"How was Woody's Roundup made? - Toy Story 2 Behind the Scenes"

In the Woody's roundup sequence of the film, there's this puppet animation of Woody and Jesse and Bullseye.
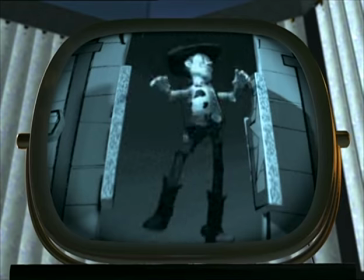5s
And a lot of people think that we got some puppets and filmed it.
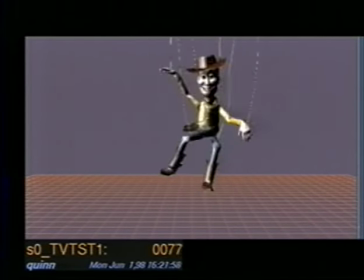8s
But of course, we just took our CG characters and made a special sequence of them that looked like puppet animation.
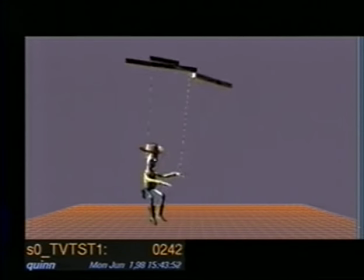15s
We took the normal characters and we added strings that go up from all their joints to give them that general puppet appearance.
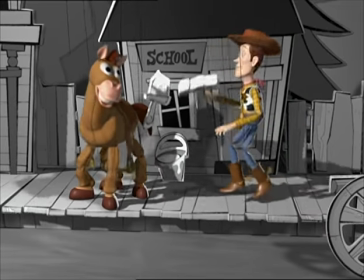22s
And then we put them into a black and white set that we designed for that sequence.
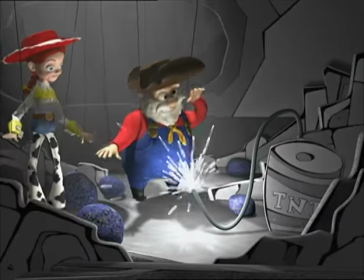26s
The first version of this sequence shows the actual renderings that we did of the puppet animation.
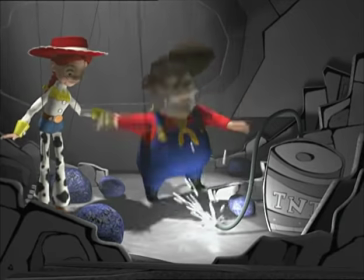31s
And, of course, the characters are color because they're the same characters that we use in the rest of the film.
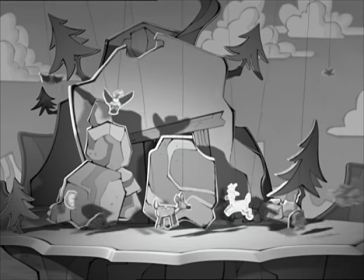35s
It's only the set that's black and white because we designed the set knowing it would be in this black and white world.
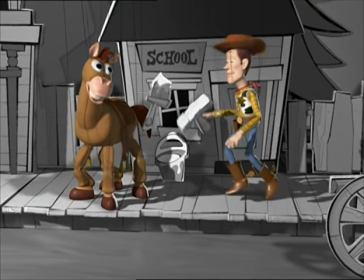41s
The key to that part of it, of course, is the amazing puppet-like animation of the characters that the animation department did.
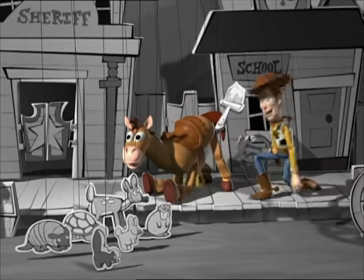48s
A bunch of animators, but especially Mike Quinn, did an awesome job on that stuff.
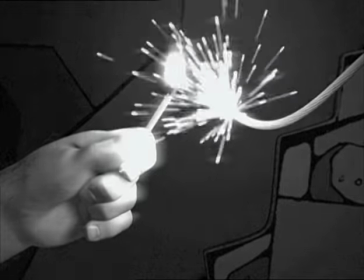52s
After that, we took that footage and we ran it through a process to make it look old.
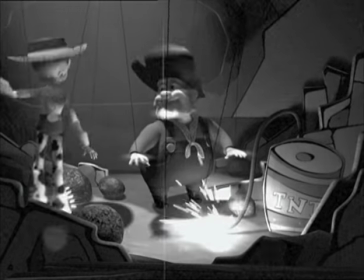57s
We called that the kinescope effect because the kinescope was the device they used to use for taking that old black-and-white footage and broadcasting it.
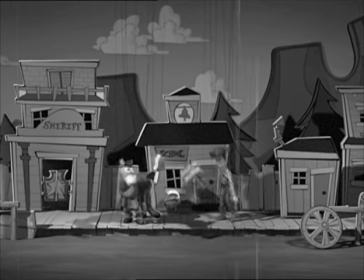66s
We put in film grain from using some terrible old film stock. We put in scratches like it had been stored in a garage and hairs.
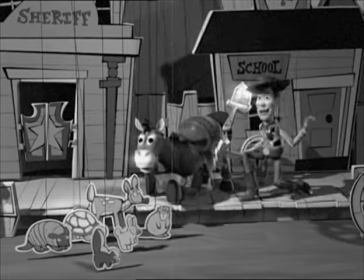73s
We had all the bright parts of the image bloom and get a little bit bigger because the kinescope wasn't real good at reproducing brights. So we did all that to really reinforce the idea that this footage is old, it was in a garage somewhere, you know, most people have never seen this stuff.
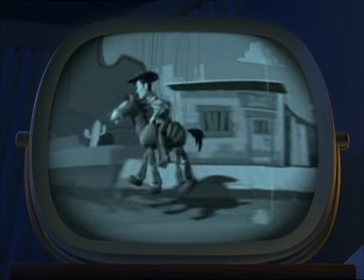88s
And then, of course, when we were done with that, we showed it in the movie playing on the TV in Al's display room.
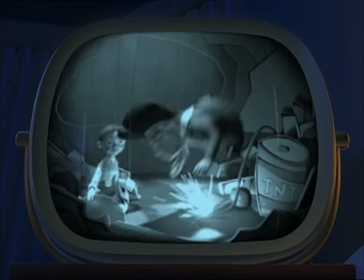95s
So we took all that footage and mapped it onto the TV, which is an old 50s style TV.
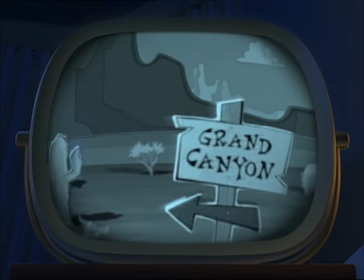101s
It has huge gaps between the scan lines, and that's not a very flat TV at all.
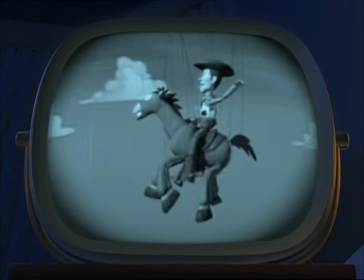107s
So the picture is on this curvy surface that the characters are staring at.
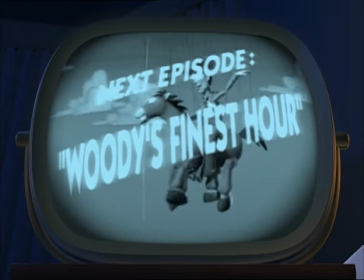111s Tune in next week for the exciting conclusion, Woody's Fly This Hour! All right!
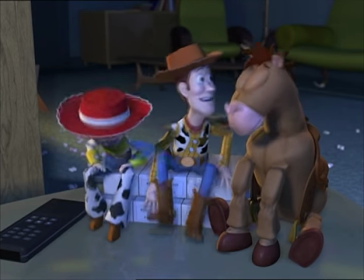117s All right! Next day!